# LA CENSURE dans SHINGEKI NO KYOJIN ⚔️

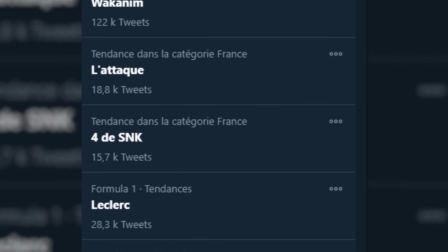Yo les Trasheurs ! L'Attaque des Titans, l'anime qui explose tous les records et finit en tendance Twitter à chaque nouvel épisode.
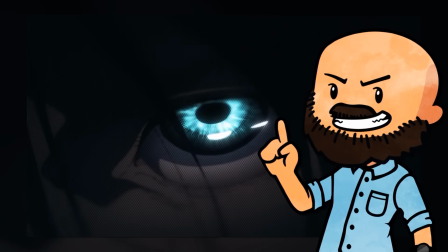La dernière saison vient d'entamer sa partie finale et était tellement attendue qu'elle a fait péter les serveurs de Wakanim.
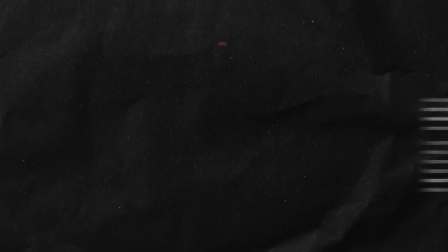SNK ne serait-elle pas la meilleure série de tous les temps ? Peut-être pas, car malgré son succès, le manga a créé beaucoup de polémiques.
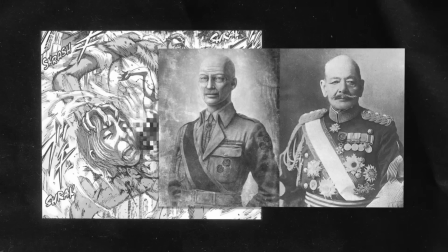Entre la violence graphique et des références douteuses, l'anime a été pas mal censuré pour pouvoir être diffusé. Aujourd'hui, on va vous montrer les pires censures et scandales autour de Shingeki no Kyojin, et accrochez-vous parce qu'il y a du lourd, que dis-je, du colossal.
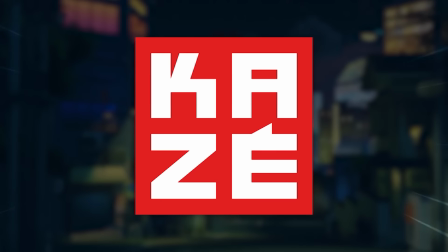Mais avant de continuer, Kaze est en partenariat avec nous pour leur dernier manga, Fantôme Seer.
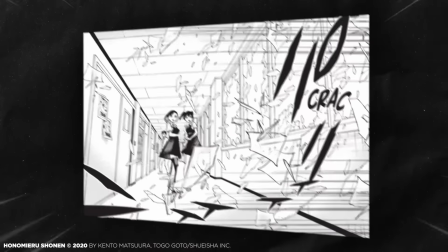Riku est une lycée normale qui semble avoir un don. Elle peut anticiper les catastrophes imminentes comme les accidents de voiture.
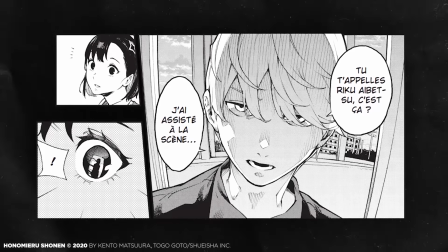Sauf que ce pouvoir se révélera être un véritable fléau. Le premier à s'en rendre compte sera Yori Katanagi, un lycéen pas comme les autres.
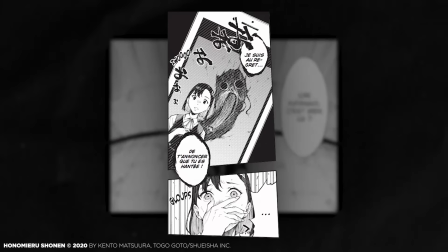Yori est un médium, une personne capable de voir les spectres et de combattre ceux qui tourmentent les humains.
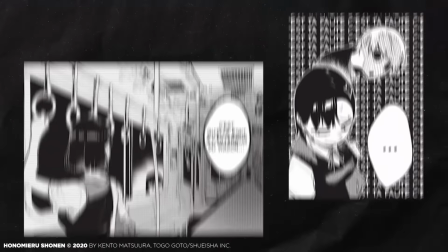Et il comprend que l'intuition fabuleuse de Riku est en fait une malédiction. Elle attire les spectres à elle, elle est un véritable aimant à catastrophe.
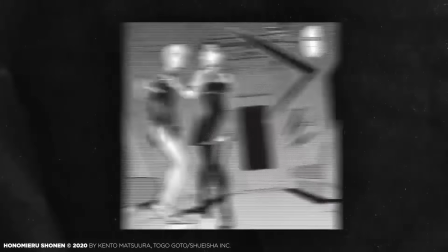La vie de Riku change drastiquement au contact de Yori, et elle va l'aider à éliminer un maximum de spectres dans la ville.
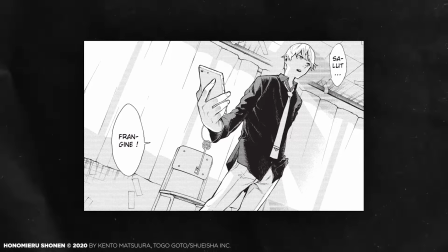Je ne veux pas en dire trop, mais l'histoire aille peut vraiment. Les histoires sombres derrière la famille de Yori, la cause de la maldiction de Riku, beaucoup de mystères à résoudre qui vous tiendront en haleine. C'est en grande partie dû au dessin de Kento Matsuura, un jeune dessinateur qui a déjà montré tout son talent dans la série Tokyo Shinobi Squad.
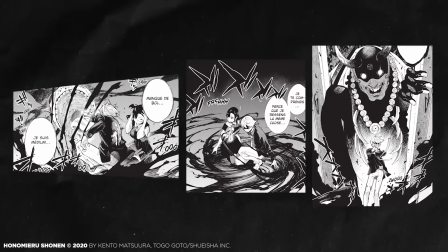Il n'y a pas à dire, on ressent toute son expérience dans le dessin, la mise en scène et l'utilisation des trams.
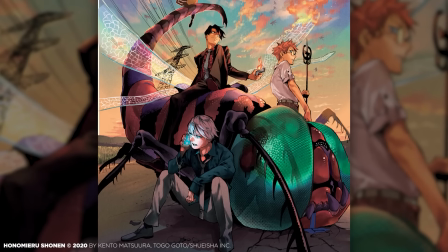Donc si vous aimez les mangas d'exorcistes avec des spectres, des fantômes et autres yokai paranormaux, Phantom Seer vous plaira sans aucun doute.
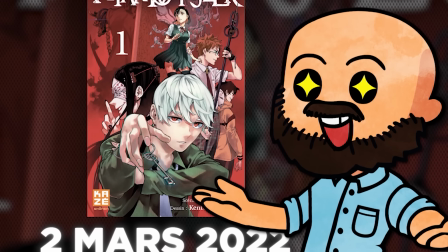Le premier tome de Phantom Seer sort le 2 mars en librairie, alors n'hésitez pas à vous ruer dessus, il y a un lien dans la description pour vous permettre d'acquérir cette pépite. Le premier tome d'une série courte qui se clôt en 4 et qui vous permettra de faire découvrir un nouveau manga à vos amis. L'autocensure de l'anime On ne va pas se mentir, l'attaque des titans est un manga violent.
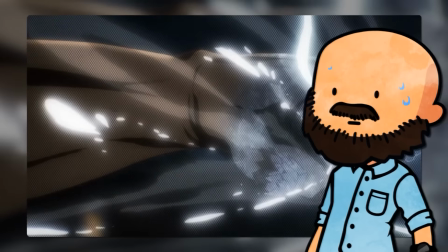Entre toutes les morts, les démembrements et autres décapitations, c'est normal que l'anime soit déconseillé au moins de 16 ans.
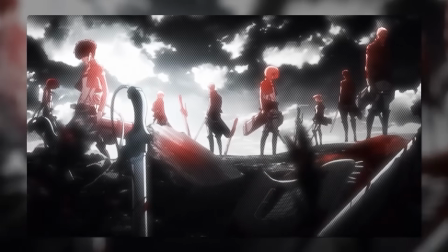En même temps, ça aurait été dur de faire autrement. Le manga raconte quand même l'histoire de gens qui se battent contre des géants mangeurs d'hommes.
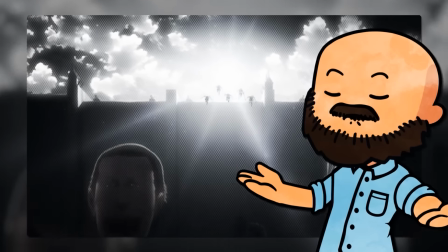Si on n'avait pas eu tout ce côté gore, la série n'aurait pas été crédible du tout. Le manga est quand même particulièrement graphique.
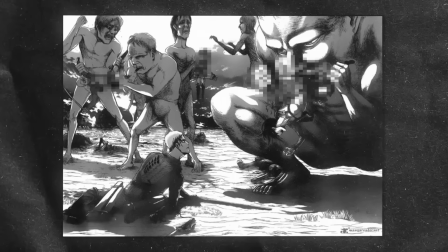Des bras déchirés, des gros plans sur les morts, Isayama se fait bien plaisir. C'est tout naturel que la première chose censurée soit donc la violence.
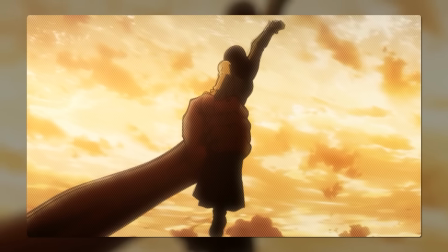En comparaison, l'animé est plus lissé et moins choquant. On le voit dès le premier épisode lorsque la mère d'Eren se fait croquer par un titan.
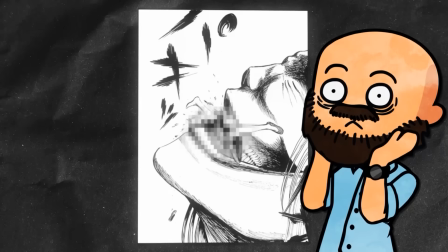Dans le manga, c'est bien trash, on voit les jambes dépasser façon brindille alors qu'elle est broyée par le géant. Et bien dans l'épisode, on se contentera d'un plan de loin avec une giclée de sang.
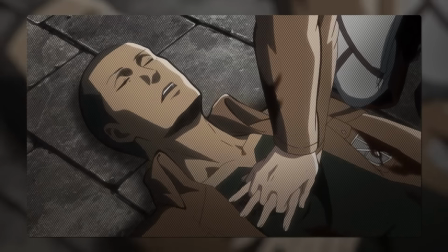Ok, ça reste traumatisant, mais c'est beaucoup moins violent. Même chose un peu plus tard dans l'épisode 6, quand Anna tentera de réanimer un Franz coupé en deux.
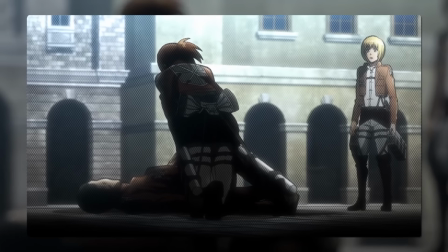Sur la page, c'est bien visible, une belle coupe bien sanglante, alors que dans l'animé, c'est juste suggéré. Les personnages sont à moitié dans l'ombre et on ne voit rien. D'ailleurs, en parlant d'ombre, est-ce que vous vous rappelez de la mort de Marco ? Lui aussi finit coupé en deux, mais dans l'axe vertical.
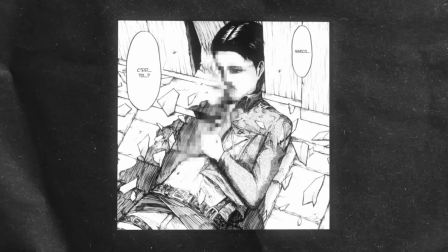Et bien si dans le manga, on voit bien tous les détails avec les bons bouts de colonne vertébrale, Dans l'animé, tout est sombre, on voit juste une grosse flaque de sang.
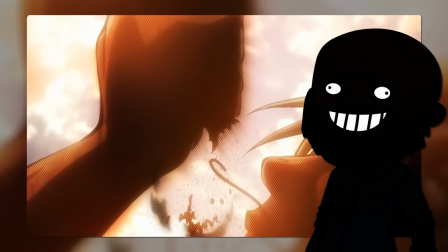Et la mort de Hannes, c'est encore pire, c'est tout noir. Ok, d'accord, on est à contre-jour, mais il y a quand même des limites.
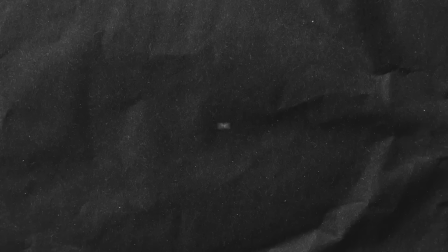Laisser une jarbe de sang et mettre moins de flou aurait été moins caricatural comme censure. On peut également mentionner le moment où Rainer se fait exploser la tête par une lance foudroyante. Un crâne ouvert supplément fumé, et on n'y voit que du feu. Une autre censure particulièrement visible, c'est la mort de Mike.
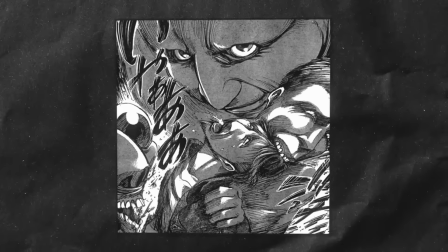Dans le manga, ça m'avait particulièrement choqué. La page vous glace le sang, les titans écartent-elles Mike, et commencent à se l'arracher pendant qu'ils pleurent et leur supplie d'arrêter.
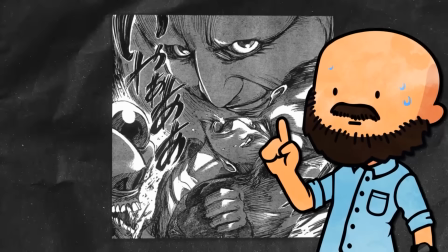Et surtout le titan qui nous regarde directement comme une manière de dire C'est toi le prochain Dans l'épisode on a surtout un gros plan
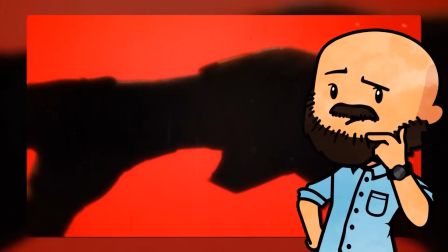sur le visage de Mike et quelques plans en silhouette On perd quand même un petit peu l'esprit du manga Une scène qui fait n'importe quoi
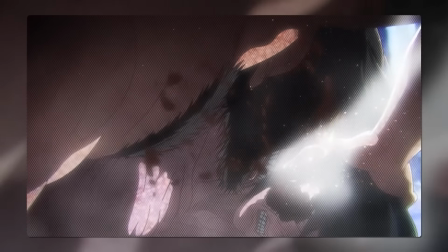est celle où Grisha Jaeger dévore la famille Reiss L'image est surexposée,
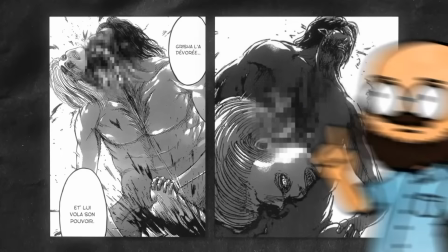on a des grosses ombres de la fumée de partout L'ambiance du manga est beaucoup plus crue et sanglante C'est ce qui crée l'horreur de la scène et c'est vraiment dommage de lui avoir retiré ça Mais il n'y a pas que le flou et les ombres qui ont servi la censure de l'animé On retrouve aussi le fameux hors champ, bien pratique pour suggérer du gore sans le montrer L'animé utilise beaucoup cette technique pour cacher les coups d'épée ou de pistolet.
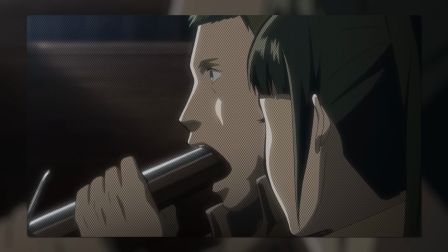Regardez dans l'épisode 7 quand un des soldats se tire une balle dans la bouche. Dans le manga, paf, une belle traînée de sang derrière la tête.
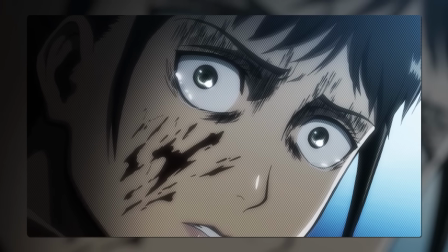Mais dans l'animé, on se contente d'un gros plan sur le visage de l'autre avec une giclée de sang sur la joue et c'est plié.
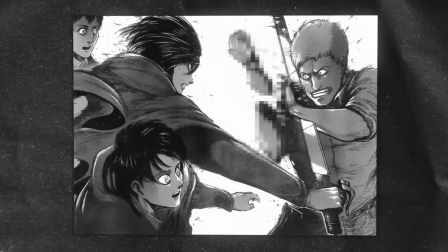C'est pareil quand Rainer tente de capturer Eren. Mikasa lui coupe le bras pour l'empêcher de se transformer en titan.
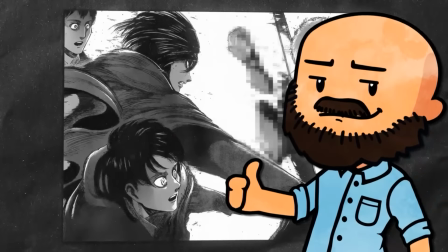La coupe est nette et précise. Est-ce que vous trouvez ça trop violent ? Pas de soucis. Dans l'animé, Rainer surélève un peu son bras et on ne voit plus rien.